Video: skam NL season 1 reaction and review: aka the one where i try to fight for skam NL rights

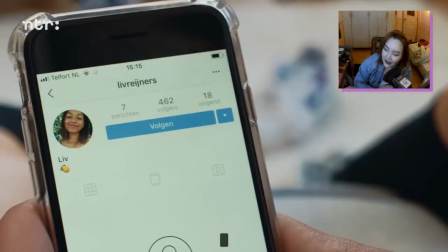4:18 And beautiful and talented, you forgot. It's okay. We're forgiving her because we love Isa in this house.
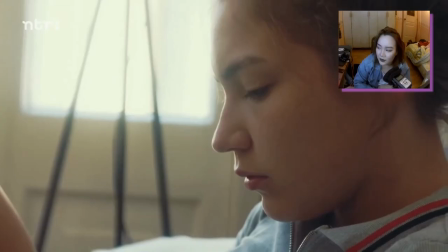4:24 Every shot that I see of Isa, I just want to take a picture of it and post it on Tumblr. Again, I just want to hit it home.
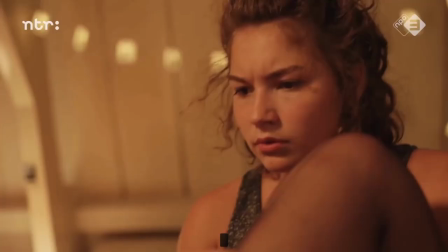4:30 Isa has no one. She doesn't even have her mom. She doesn't even have stockings that fucking cover her toes.
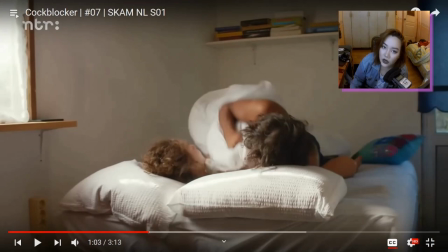4:36 Even her stockings checked out. Oh shit. Me finding out that Skam Netherlands is no longer.
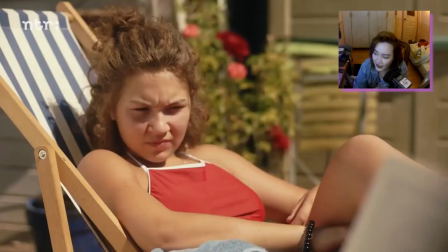4:43 Me every time I'm faced with the consequences of all of my actions. He's reading a book called Norwegian Wood.
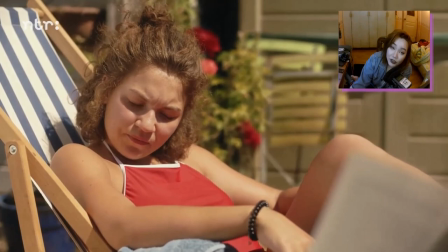4:49 I know that book. It's not by Haruki Murakami. It is. It's by Murakami. If this is a throwback to the original Skam, hilarious.
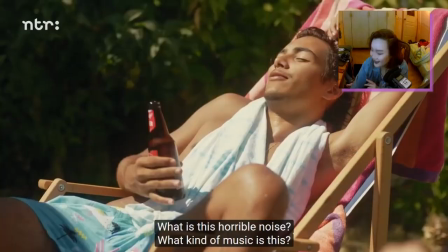4:57 I see what you did there. Is it raining? Great. Fits my mood. I feel a homo joke coming.
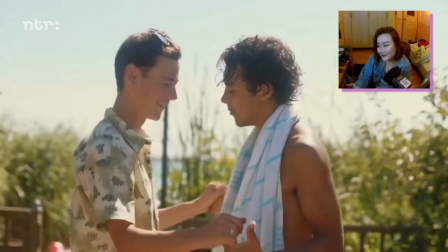5:07 There it is.
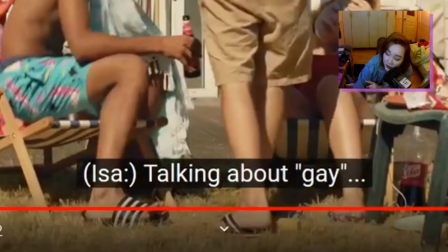Speaking of gay, that's how I start all of my stories. I always want to know what is at the end of that sentence. Every time someone starts a sentence with, hey, speaking of gay, I'm always there. I'm like, yeah.
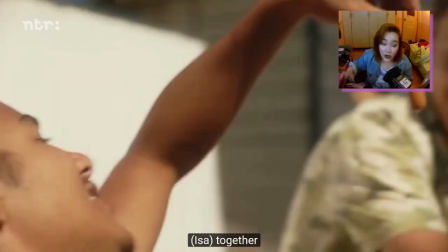5:27 Everyone, shut up. What are you saying? Also, another thing to love about Issa.
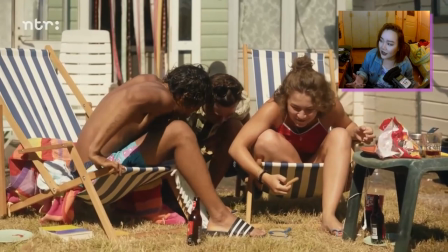5:32 She encourages the gay. She encourages it. She's for it.
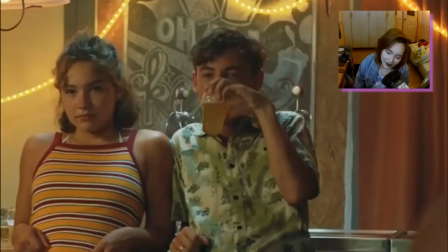5:37 She's like, let's all swallow a Frankfurter together. Oh, every time I see him, it just makes me sad.
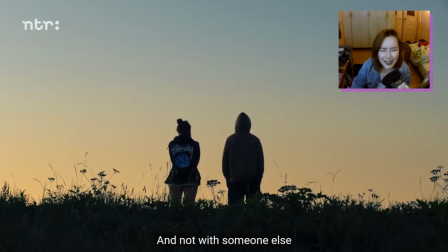5:46 It is bullshit. It's bullshit that he's not getting his season. Absolutely. I agree.
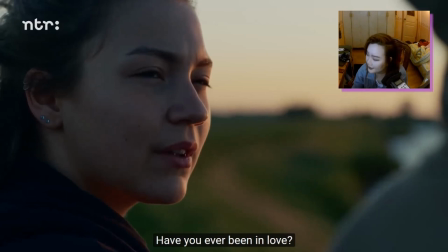5:51 Are you seeing this right now? Are you seeing this fucking shot right now?
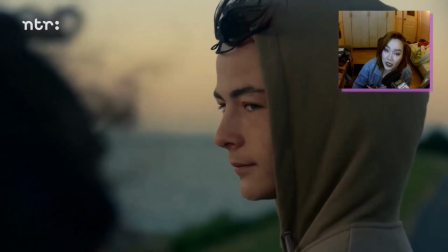6:01 Knowing what we know, that he's actually in love with Kes, it gives the scene a whole new meaning.
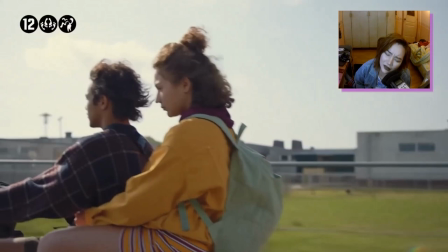6:10 Oh my god, they played Frank Ocean.
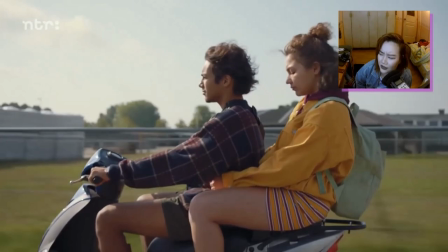6:13 Oh, the way that Skam Netherlands sets a mood with music, with scenery. Also, can I just point out, like, the thoughtfulness in the shots that are being done here.
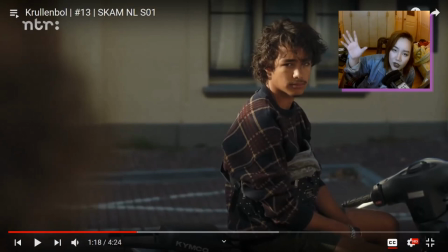6:25 If you look at the way that they're standing and how they are, you could have easily done a shot of them speaking, including the both of them in the frame. But the fact that there is distance between them because of this, the dishonesty that's happening, and the fact that they don't trust each other and that they're in completely different places.
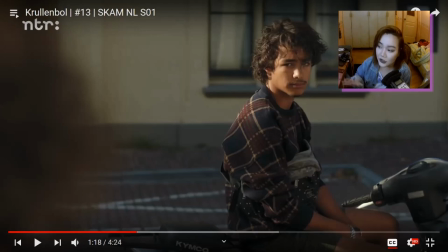6:43 They're having a conversation, they're close together, but it feels like they're worlds apart. When you put that kind of thoughtfulness into creating tension, into creating conflict without saying it,
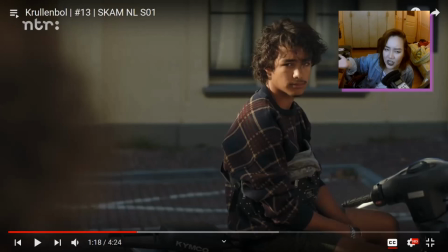6:56 because, you know, for fear of becoming too, what's the word, like, exposition heavy with dialogue, just outwardly saying, I'm mad at you. No, what you do is you show the viewers, this is how they're feeling.
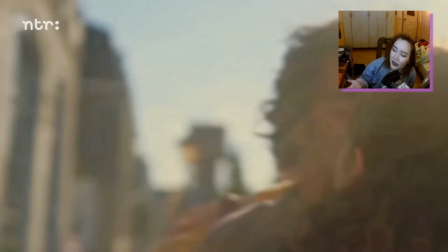7:08 This is the perspective of the character. And now they're both in the shot because they've made up. Best part of any girl's day, taking the bra off.
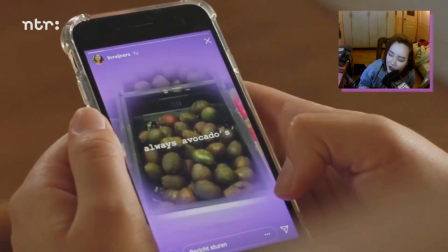7:15 Also, can I just say that there must be some significance there too, that she's finally relaxing. And then once she's relaxed and she's feeling fine, she checks up on Liv.
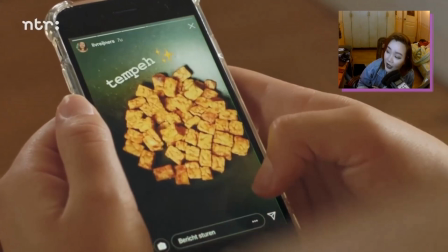7:23 As if to point out in a foreshadowy kind of way that she can maybe be her truest self
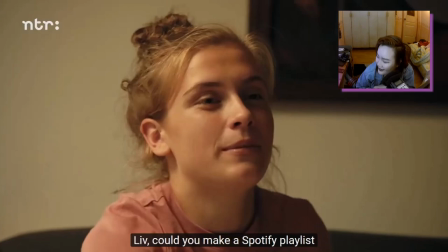7:31 when she's around her girls. I mean, hi, maybe. Yes!
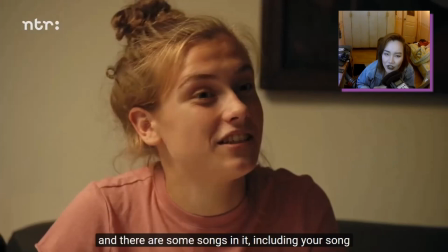7:37 Oh my god. See what I mean about Engel? She's just such a convincing character.
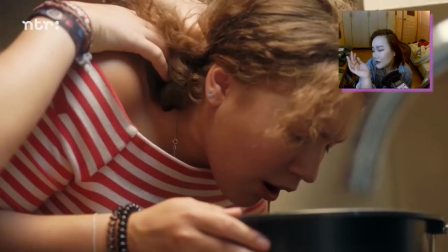7:44 Like, I am pretty sure I know this girl in real life or have known someone like her.
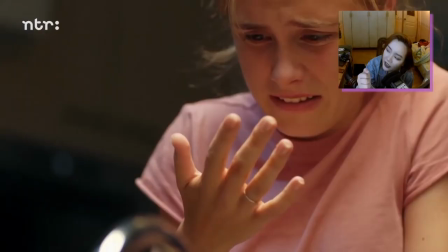7:49 Skamog chose to do slow-mos of the girls walking, making them look cool.
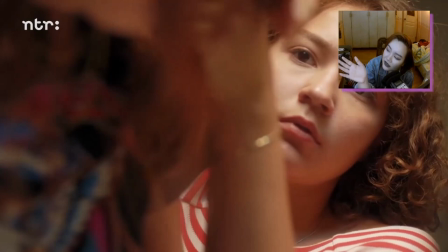7:53 Skam Netherlands! Slow-mo of the girls supporting each other as they puke out what is most probably the shittiest,
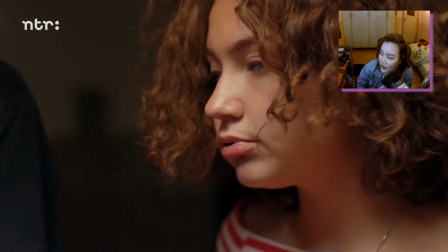8:02 oldest pizza in the store. Friendship that starts this way, man. Nothing can be stronger.
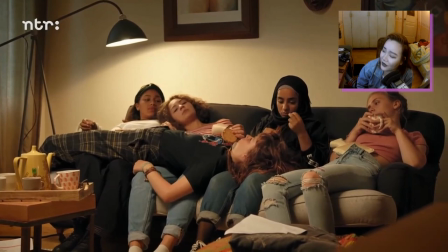8:10 Look at that! They're so much closer now. Hey, what do you? And I can't believe the girl squad just got better. They just got better throughout.